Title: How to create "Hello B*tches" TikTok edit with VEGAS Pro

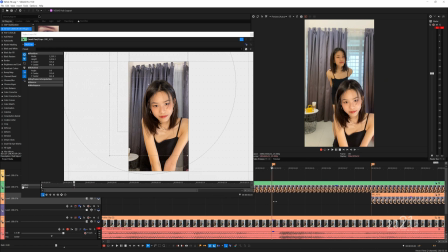266s
This will automatically update the keyframe point data. Then, move one frame forward from the second keyframe point, and add another keyframe point. For this third keyframe data, you will need to move it few pixels away, based on the animation movement.
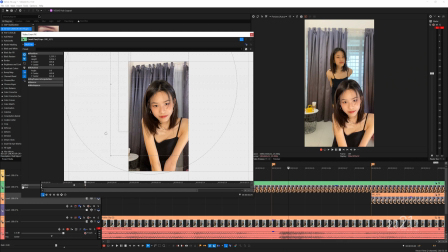282s
Since the image will appear from left to right, I will move another extra few pixels to the right. Next, you will need to copy the second keyframe point and move about two frame forward from the third keyframe point and paste the keyframe data that we just copied. This will emulate shake visual effect when the image stops animating.
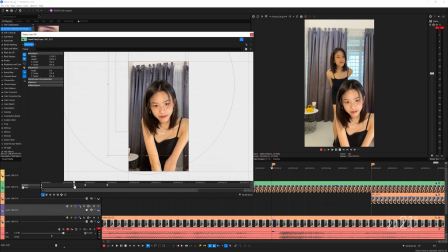301s
To make the animation look smoother, set the first keyframe to fast, the second keyframe slow, and the fourth keyframe to slow.
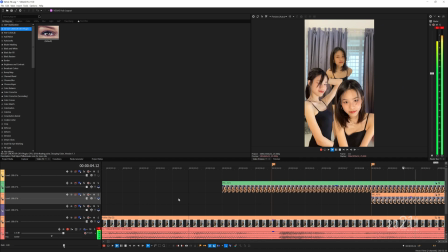309s
For final touches, add linear blur to the image to create a motion blur. First, move the timeline playhead to marker position.
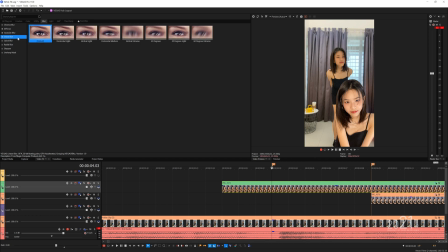316s
Since we animate the image from left to right, it's logical to pick horizontal blur. I will use light horizontal blur. Press the animate button for the amount properties.
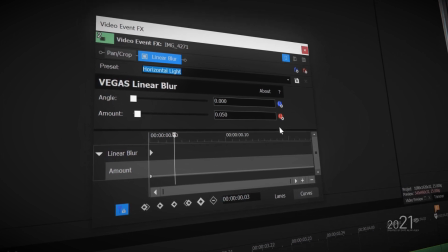326s
A keyframe timeline will load up just below the OFX panel. Make sure sync cursor is enabled and simply add a keyframe point.
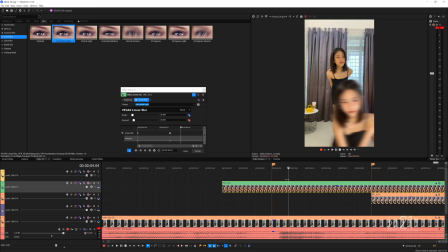334s
Move one frame forward and set the amount value to zero to completely remove the blurring effect. Then, offset the second keyframe to the right for few frames. As you can see, our first animated image now have a motion blur effect to it.
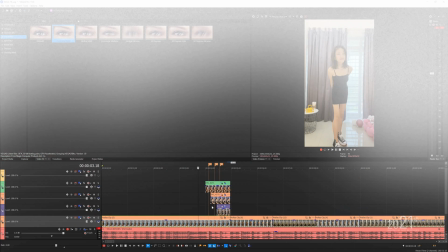349s
Now, you will repeat the same exact edit on the next two image. Congratulations, the core editing to this TikTok video is finally done.
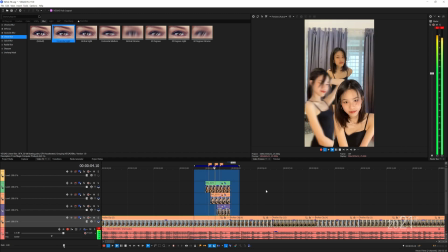358s
You will do the same exact editing method to the next video. Now it's all up to your creativity on how you would edit the video. I hope you guys like this tutorial. Till next time and goodbye.